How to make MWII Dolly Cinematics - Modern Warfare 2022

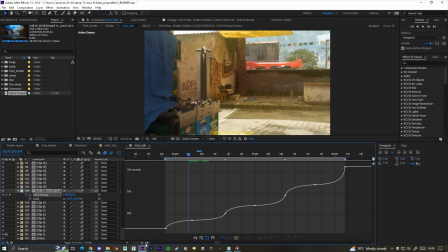Okay, so the sync is at a point where it's acceptable. Now this is where the fun begins.
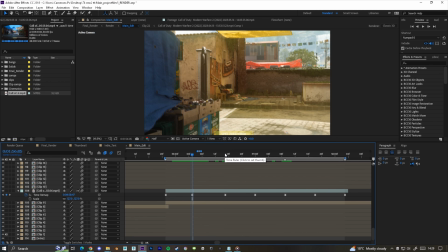So here is where you add the pan crop, and the pan crop will basically make or break the cinematic. So what I'm going to do is add some scale. I'm just going to click S. What I usually do, depending on where the cinematic is traveling from, is either zoom it in or pull it out.
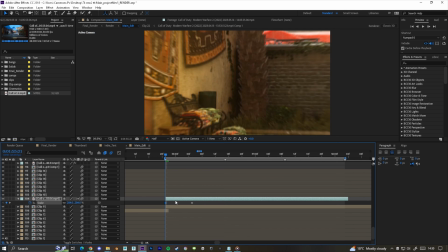So I'll either pull it out like this or I'll zoom it in like this. For this kind of thing, as the camera is traveling backwards, I'm going to zoom it in. A quick little trick you guys can do is by zooming in and then zooming out really quickly,
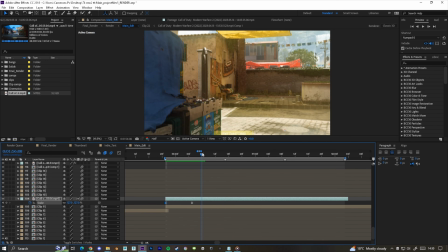you can kind of fake the imitation of traveling in a cinematic that doesn't travel, kind of adding to it.
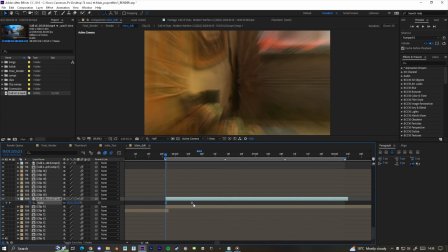Yeah, so it kind of gives that kind of look.
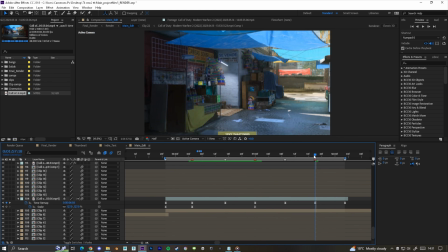Okay, so what I've really quickly done is just put keyframe points for the point of origins, because you're basically syncing to these keyframe points, not the actual music.
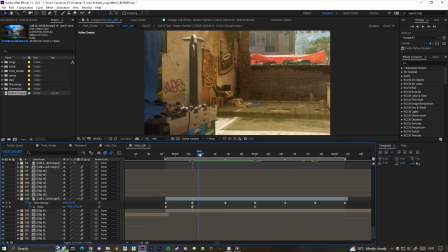Okay, so with scale, what you always want to do is change position. So I've zoomed in this scene here because distance between this point of origin and this point of origin is quite similar.
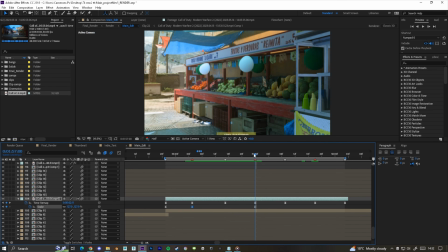They're quite close together in the actual map. So a good way to fake that is to zoom in this point of origin and then zoom out at this point of origin.
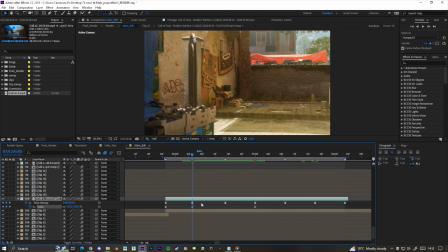And we've kind of lost the point of origin here.
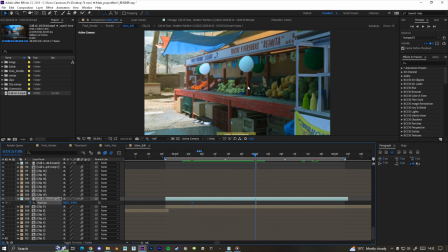So what I'll do is I'll click P for position, go to the second point of origin and keyframe the position here as default.
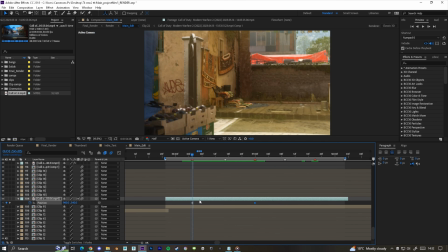Go to the first point of origin because we zoomed it in here,
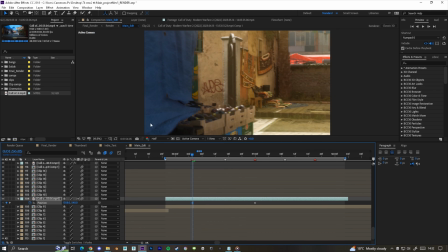and then just pull the camera over to the left because we still want to see you know, where I was aiming at for the point of origin, but zooming in has obviously changed that.
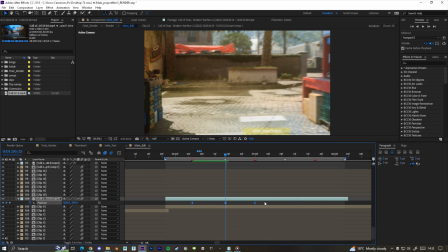And then you just want to also copy and paste this keyframe here, then ease them, go into the graph editor and pull the transition sharp like that.
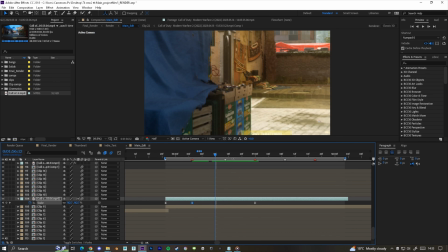Now what we need to do is also copy and paste the scale to the song point,
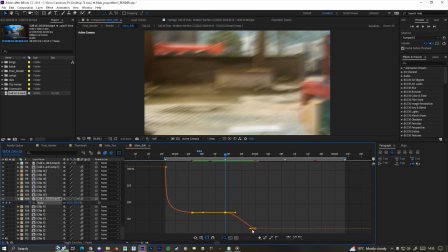and then also make the transition out
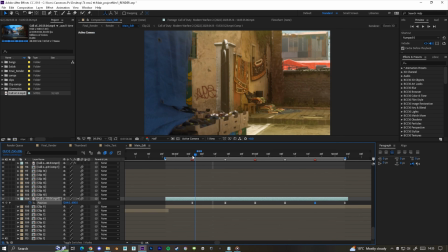quick as well. Okay, so there's a couple more things that we have to add. The next thing will be left to right to left to right.
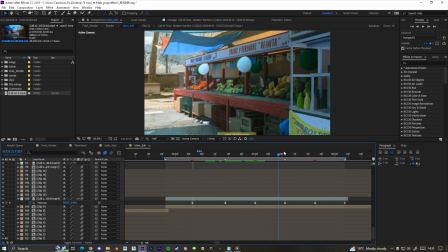So obviously our scene goes left to right currently. But what you want to do with the position is add more to that character.
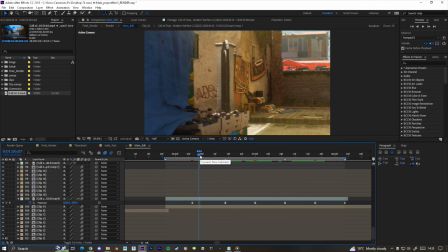Sometimes up to down to up to down. You'll notice that I do it a lot in the scene that I showed you at the start. Basically what that does is, again, you're adding motion to a scene that doesn't necessarily have it. With dollies on, you know, MVM, you can add that kind of motion in the actual scene, so you don't have to worry about doing it in After Effects.
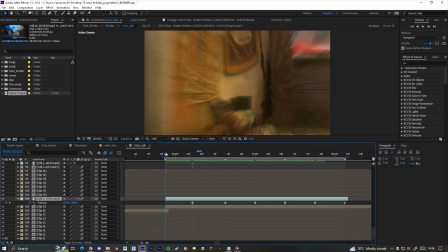So what we want to do is always play to opposites.
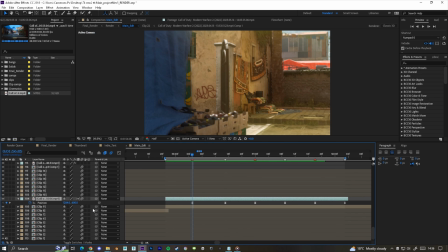So with this first scene, what I'm starting to feel is I feel like this scene should go up, and maybe look at this kind of like top canopy thing here,
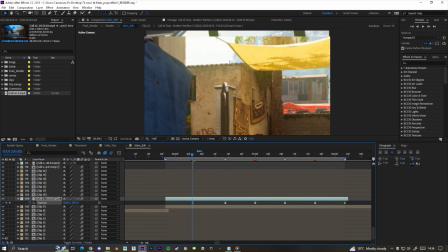because this box is kind of plain. I'm still holding this box as the left focus of the shot, so the composition doesn't look weird, but I still want to show this kind of left kind of canopy thing here.
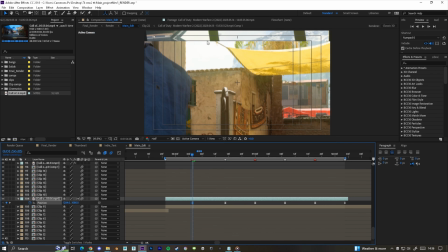Now obviously you can see that at the top it's exposing the top of it, but don't worry about it again because we'll have black bars there, so it's not so much of an issue.
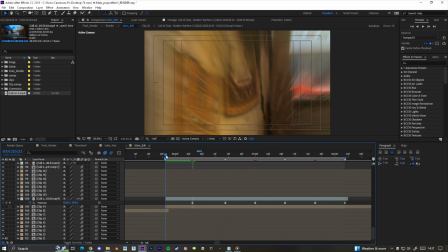But yeah, so what I want to do is just make sure at the start keyframe the position is back to normal,
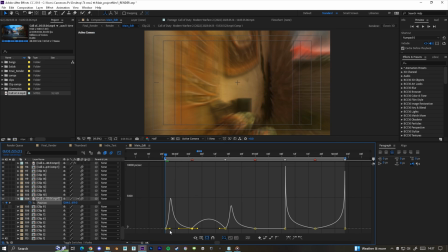and then come into the graph editor and just make sure that it's sharp like this.
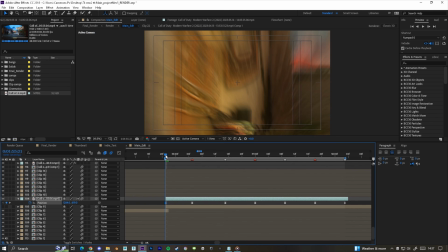So basically what it does is it goes up as it comes out.
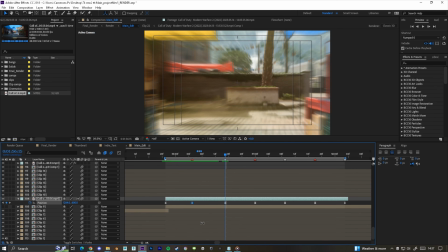Then obviously you want to go to the middle keyframe and copy and paste that new position point, and then go to the second point of origin.
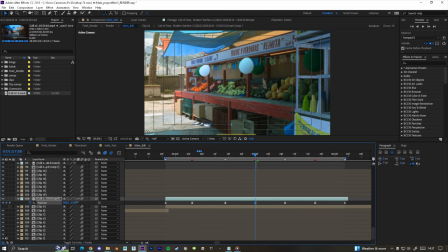And now because I went up on the last one, I'm going to go down, not too much but down enough,
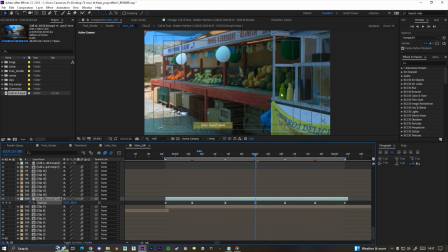and then just pull in my white box here, point of origin, and make sure that it's covering at least this bar of the screen. You can kind of pull it over a little more if you want. I feel like that looks good.
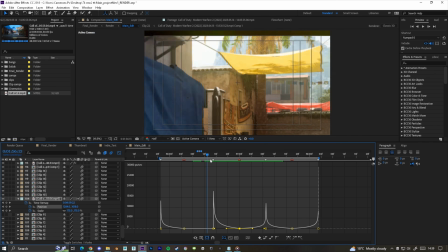So with the position, what you always want to do is on these song points is make sure that the tips are on the song points,
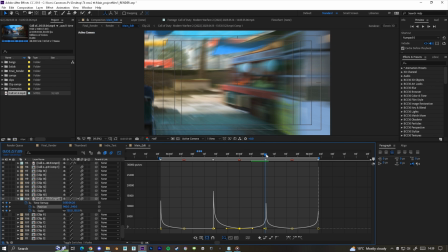so that it only starts to change position at this middle point. Okay, cool. And then with this position, we just want to pull it up again.
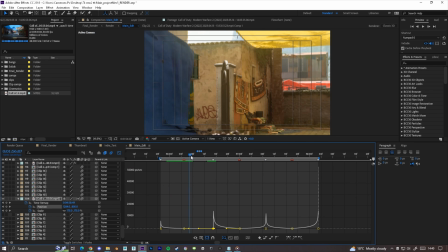So much of making these cinematics is just messing with it and tweaking with it until it looks right.
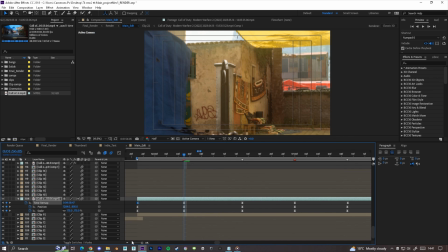Again, it all depends on the cinematic. Cool. So now that we've got the position, scale, and the sync somewhat looking good, we'll now do the rotation. Now the rotation works in a similar kind of sense.
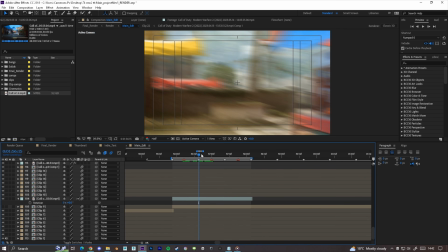We're syncing to point of origin keyframes that I've put here in red, because what you want to do is swap the rotation kind of throughout.